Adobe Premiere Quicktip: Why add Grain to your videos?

What's up guys, it's Brad from JVH Media here.
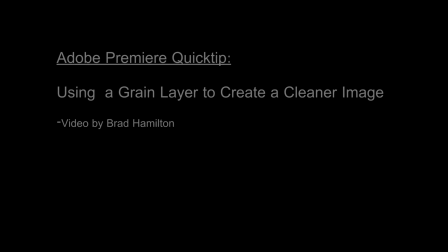[0:02]
Today I'm going to be showing you why I usually add a little layer of grain to any video that I shoot with my DSLR, my Rebel T3i, and why it might be helpful for you to do so as well. Now a few weeks ago I uploaded this video, just kind of some random DSLR shots,
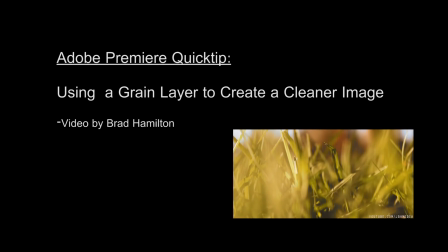[0:17]
so I'm going to be showing you some color grading tests with this footage and showing you why I chose to add a very subtle layer of grain to this video.
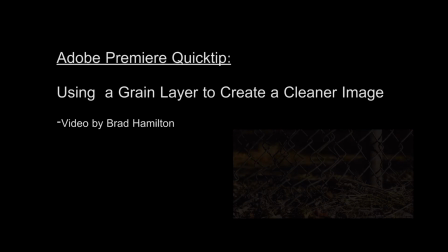[0:24]
And it's not because I want to make this film look gritty or really like artistic. Sometimes that is the case.
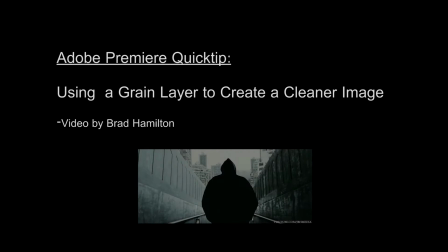[0:30]
Like for my short film Rise, I tried to make that film look really gritty and added a lot of grain to it.
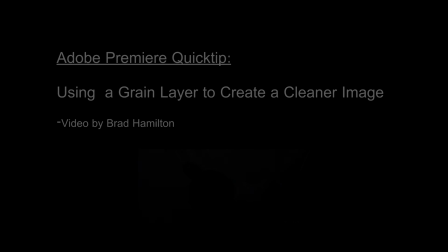[0:35]
This is kind of a video on how grain can help you hide some of the imperfections in your image.
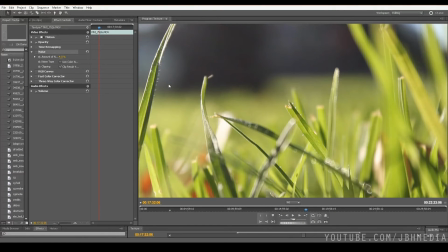[0:39]
So I have one of the clips from the video here, and I'm going to show you why I do this.
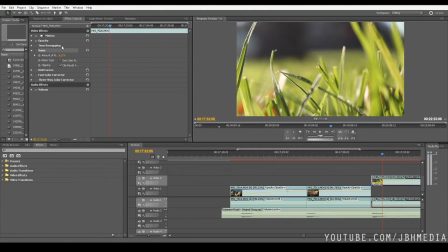[0:44]
Before we get started, let me show you just how I usually add the grain. So I'll go ahead and take it off here.
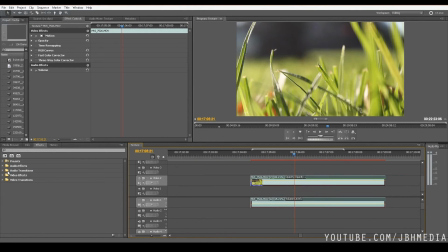[0:49]
So we have our video clip here, and I'm just going to go over here to the effects panel. I'm going to go to video effects. I'm going to go to noise and grain. And then I'm going to just grab this noise setting. I'm going to drag it over to our clip,
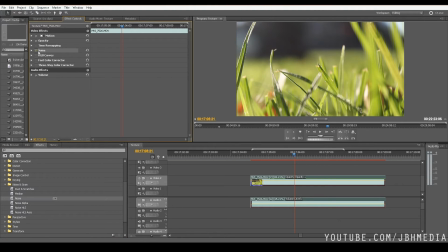[1:05]
release, and then we have a noise layer added to our footage here. Now go ahead and open it up and then de-click the use color noise, and then we'll add like 6% noise just for the sake of the example. And now let's de-click the effect. That means the noise is not going to show up on our image here. So I'll go ahead and make this big here.
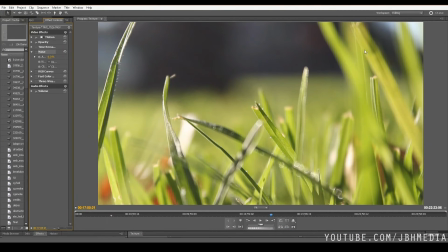[1:25]
You're going to want to full screen this so we can actually see what we're doing. I want you to look at this image here, and if you look in the background, we kind of see this out of focus. We have a little lighter area, and then it goes into dark. There's like these little shades here. And if you look closely, you can actually see the compression in these areas.
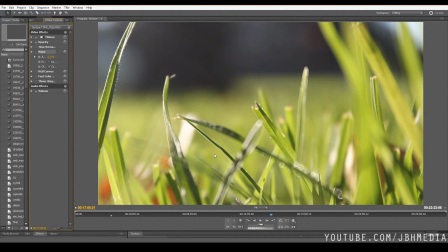[1:42]
You can kind of see individual pixels themselves, as opposed to kind of when you're up close here by the grass, you don't really see that. If you look in the background, you see the compression areas. Now, I want to show you when I add a little layer of noise right now, how that disappears. The noise actually kind of feathers off those compression artifacts. You don't have to go as extreme as I do.
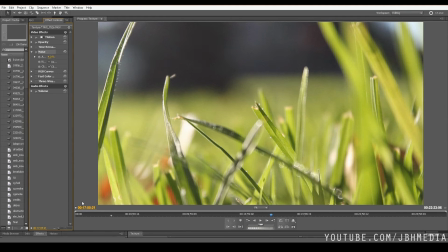[2:01]
You don't have to go 6% noise. Maybe try 4%, and it's a lot more subtle. The viewer's not even going to notice that you added a layer of noise. But if you can see before and after, there's before with the noise, and there's after. You can actually see that the compression kind of disappears when you add that layer of noise. So just a little quick tip for you guys.
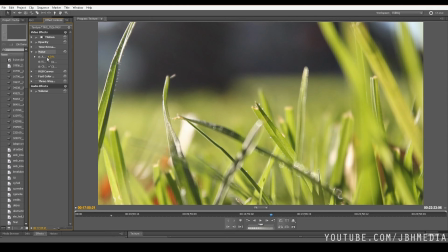[2:21]
I'm not saying you have to, go crazy and add a bunch of noise to your video to make it look grainy or anything, but if you want to hide some of those compression artifacts that aren't really nice for your video, then just add a little tiny layer of noise. I mean, that's just kind of a little quick tip. And one of the things that's nice about this is once you add a layer of noise,
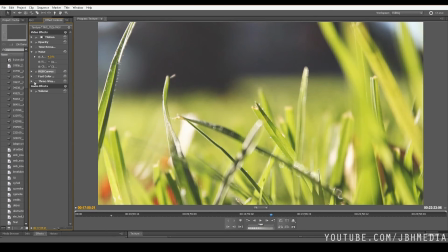[2:37]
you can push your grades a little bit more in your color correction process, because when you're grading DSLR footage, where it has a little bit of compression in it, when you add a lot of color grades, you can actually enhance that compression, which is not really a good thing. But if you add that subtle layer of grain texture first, you can push your grades a little bit further.
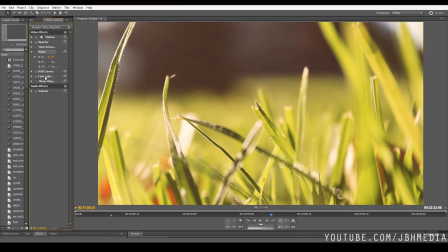[2:55]
Here, for example, I've added an RGB curves and a fast color corrector to kind of change the way the image looks.
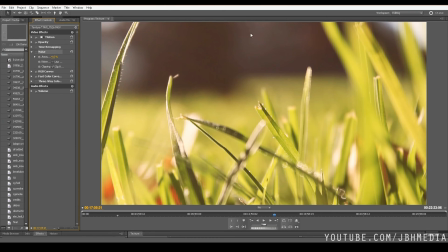[3:00]
Before the grain, you can actually see here the banding in the compression. But after you add a little bit of noise, you can see that compression actually kind of disappears. You're losing a tiny bit of detail when you do this, but in my case, losing that little bit of detail is worth it to lose those compression artifacts to make it a little more clean image.
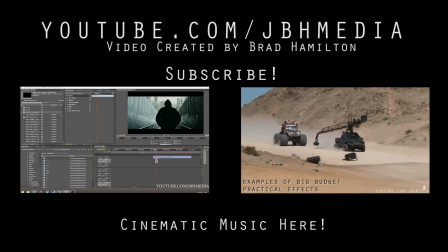[3:19]
But yeah, anyway, that's a nice way to hide some of the compression in your footage if you happen to have footage that's compressed like it was shot on an older DSLR.
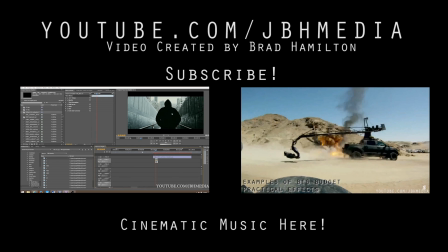[3:27]
I hope this video was helpful.
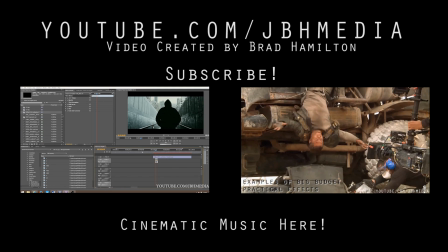[3:29]
As always, feel free to leave a comment if you have any questions or suggestions, and I'll get back to you as soon as I can. The JVH Media Facebook page is in the description below if you want to like it there to get the latest updates.
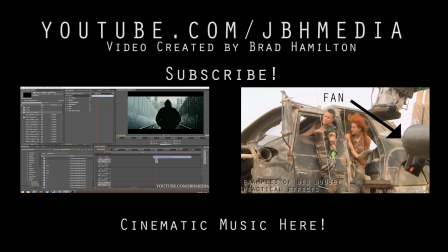[3:37]
Feel free to do so. And yeah, I'll see you guys next time.